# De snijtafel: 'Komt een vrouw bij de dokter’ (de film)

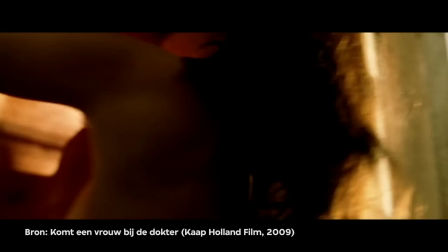Het is alsof je een aardig gerecht hebt en dan wordt er een enorme plas jus overheen gevoerd. Die er voor als het nog niet lekker was. En doet me denken aan commercials trouwens. Het is zo'n muziek uit de commercial bibliotheek.
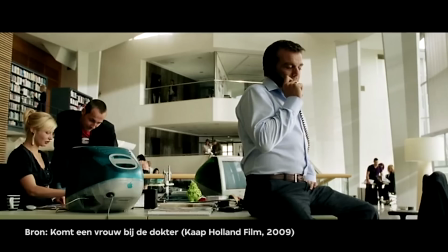En films van het Hallmark Channel.
Ik wil met haar trouwen. Trouwen jij? Stijn, dat lijkt me niet zo'n goed idee. Ik hou van haar. En ik wil een kind van haar.
Nou ja, nu wilde hij opeens meteen al met haar trouwen.
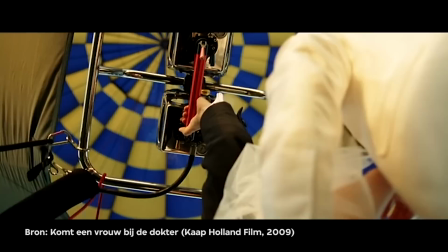En een kind van haar. En ze gaan ook meteen trouwen. Dit zie ik echt zo voor me als een commercial. Je trouwdag is toch de mooiste dag van je leven. Daar lag een kans. Ik denk dat een betere regisseur... Ja. Dat stijlelement ook goed had kunnen toepassen. Ja. Want op zich, dat het gaat over een marketeer...
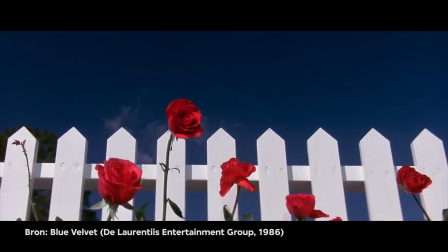Die een leeg leven heeft. Met muziek die doet denken aan commercials. En shots die doen denken aan commercials.
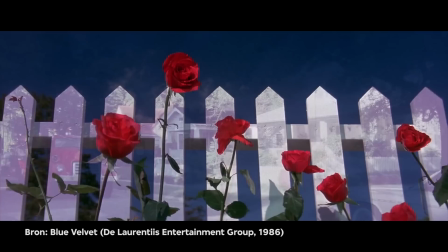Dat had ook goed kunnen zijn. Ja, ik moet bijvoorbeeld denken aan die opening scène van David Lynch's film Blue Velvet.
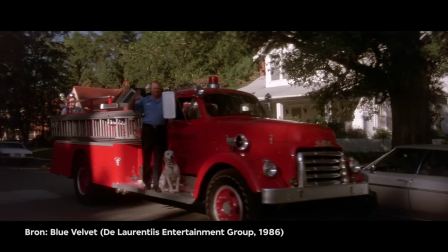Die ook slow motion is. Waar allemaal hysterisch glimmende brandweerauto's. Allemaal zwaaiende brandweermannen.
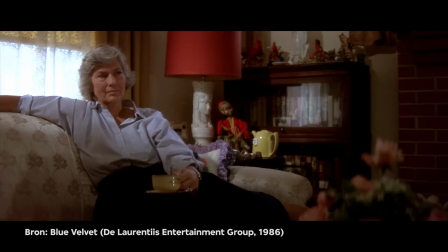En overstekende kinderen. Alles is helemaal harmonieus. Maar je weet al dat dit grappig bedoeld is.
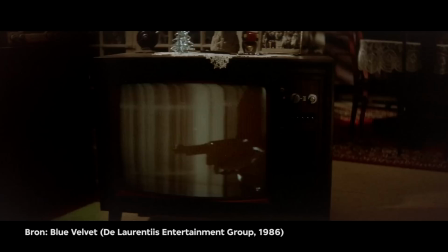Dat dit hysterisch is. Overigens zie je daar ook een vrouw in huis naar een moordmysterie kijken. Een pistool in huis. In het vrolijke begin zit de naderende storm al.
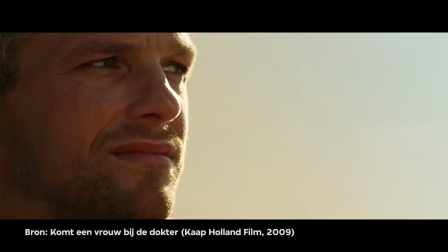En hier zit hij in ieder geval niet in het beeld. Alleen die voice-over zegt het in het begin. Die zegt, wat kon mij nou gebeuren? Dat is het pistool in beeld, zou je kunnen zeggen. Maar dat had nog meer gemogen, denk ik. Ik wil hier nog over zeggen dat mijn inschatting is... dat dit bedoeld is als oprechte stilte voor de storm.
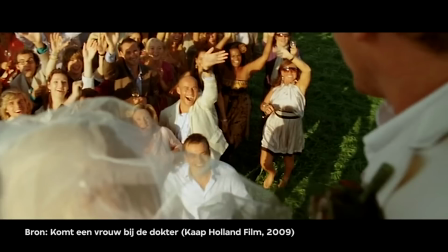Hier is alles nog mooi, maar de storm gaat nog komen. Zeker die slow-motion beelden. Dan push je het wel echt heel ver.
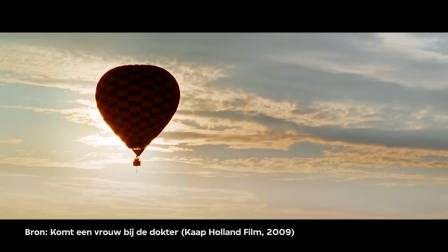En dat wordt hier gedaan, gewoon sek. Maar waarom is dit dan niet doordrijven tot het hysterische hoogte? Ja, waar ligt dat dan?
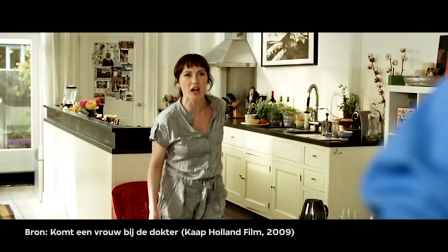Ja, daar voel je aan, denk ik. Ja, het is geen knipoog.
Nul! Sher, met die slappe tieten heb jij in mijn genoot, gadverdomme!
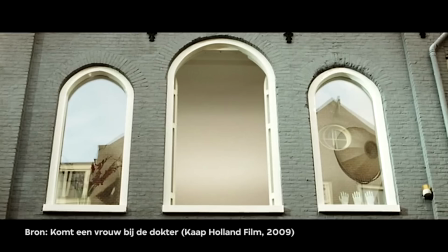Het is het eerste probleem, maar het is dus niet het grote probleem nog.
Ze nam zich voor mijn vreemdgaan te gedogen en het gewoon als een slechte eigenschap te zien. De ene vent peutert in z'n neus, de ander gaat vreemd.
Hij gaat vreemd, maar ze accepteert dat en ze doen blablabla. Zie ze, ze is een schafuiter. Het is gewoon een slechte eigenschap en we kunnen weer door. Terwijl ik denk, oké, ik help dus gelijk.
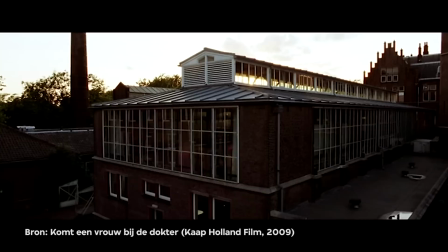Hij is een lul.
Samen met Frenk begon ik mijn eigen reclamebureau. Merk in uitvoering.
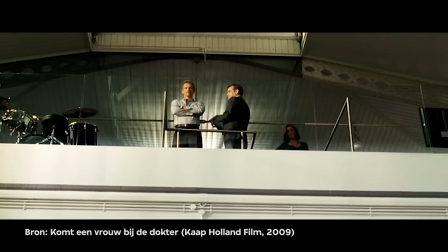Het geld kwam met bakken, of wat zeg ik, met containerschepen tegelijk binnen.
Weer iets wat je vet moet vinden. En weer van, het gaat nog allemaal goed, want er komt heel veel geld binnen. En ondertussen is er al, die relatie is al nep, half nep begonnen.
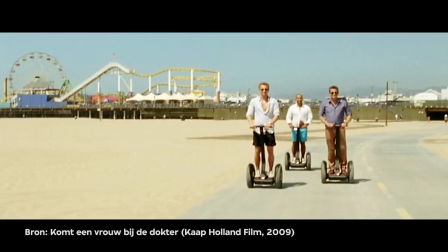Hij gaat de hele tijd vreemd. Dat kind is er gewoon. Wordt ook geen aandacht besteed aan de geboorte? Nee, wordt geen aandacht aan besteed.
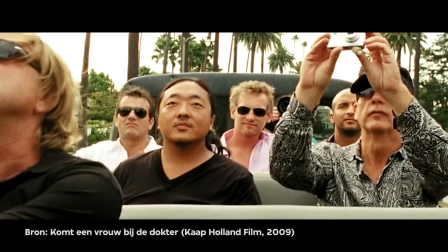Gelukkig moesten Frank en ik geregeld voor zaken naar het buitenland. Andere vrouwen mochten overal aankomen, zolang ze maar van mijn hart afbleven. Mijn hart, dat was voor Carmen.
Ik ga vreemd, maar alleen met mijn lijf en niet met mijn...
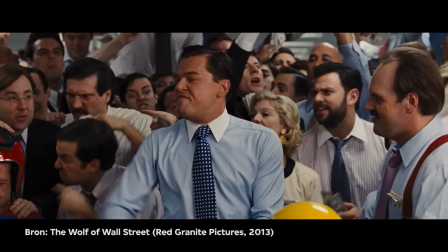Ja, hij heeft het gerationaliseerd voor zichzelf. En hier moest ik heel erg denken aan The Wolf of Wall Street van Scorsese.
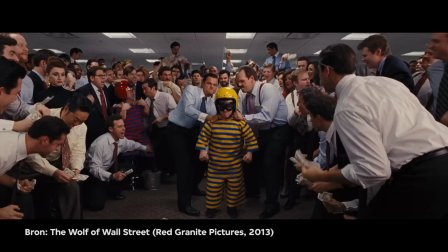Ook een film die wel heel duidelijk zijn hoofdpersonage belachelijk maakte. Door excessief te stileren, had hij hier ook zoveel beter gewerkt.
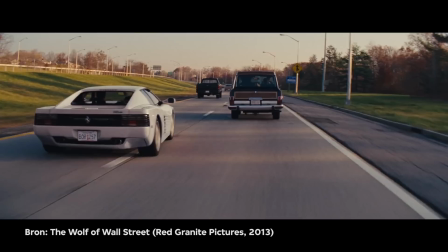Dat is ook een hoofdpersoon die de voice-over verzorgt.
My Ferrari was white, like Don Johnson's in Miami Vice, not red.
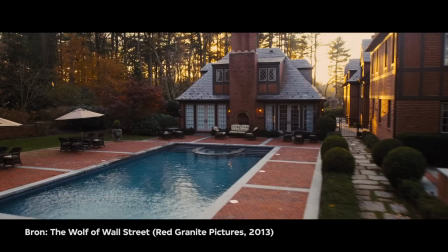Hoofdpersoon die niet onuitstaanbaar is, ook allemaal glamour en zo. Maar die filmmakers zijn duidelijk niet aan zijn kant.
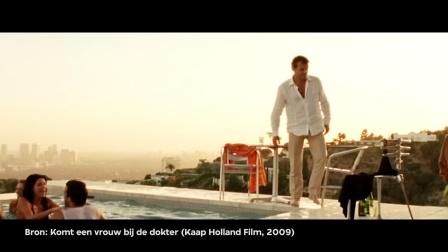Ik had alles onder controle.
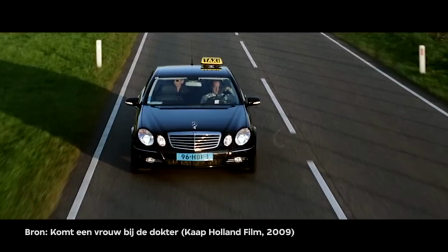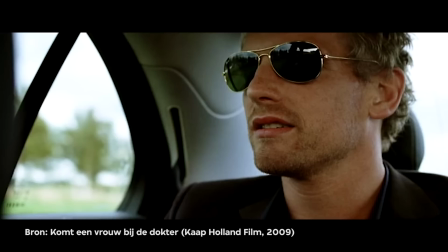Los Angeles. Oké.
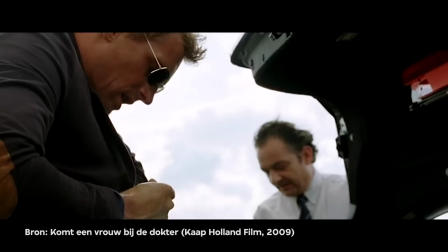Dit vind ik al meer in de buurt komen. Ik had alles onder controle, een beetje overdreven gezegd.
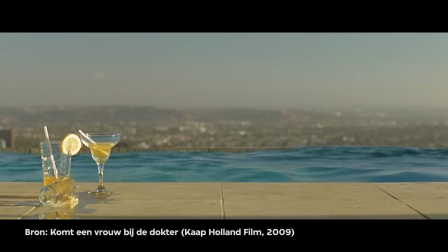En nu is hij meteen zijn trouwring kwijt. Maar aan het einde, als hij zijn trouwring weer vindt, dan moet hij kijken of hij opgelucht is.
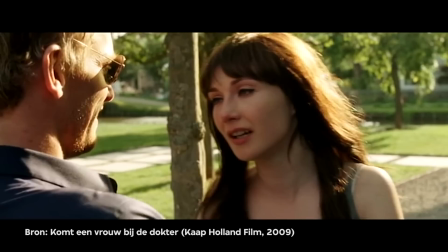En Jeroen Willems heeft die trallering dus blijkbaar opgevist. Ja, die lachen had hij waarschijnlijk afgedaan en die lag in het zwembad, op de bodem van het zwembad.
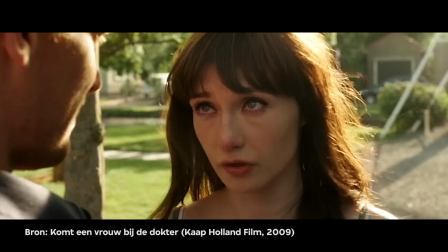Hé, wat is er?
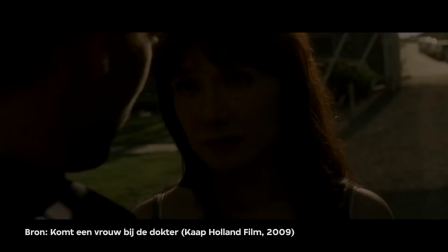De dokter heeft net gesproken over mijn borst en hij wil dat we morgen looskomen. Het is helemaal niet goed.
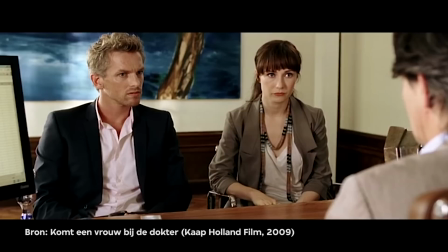Dit vond ik goed geacteerd trouwens. Ja, Carice Verlaut en Barry Asman doen hun best om er iets van te maken. Aan hen ligt het niet.
Het is kwaadhaardig.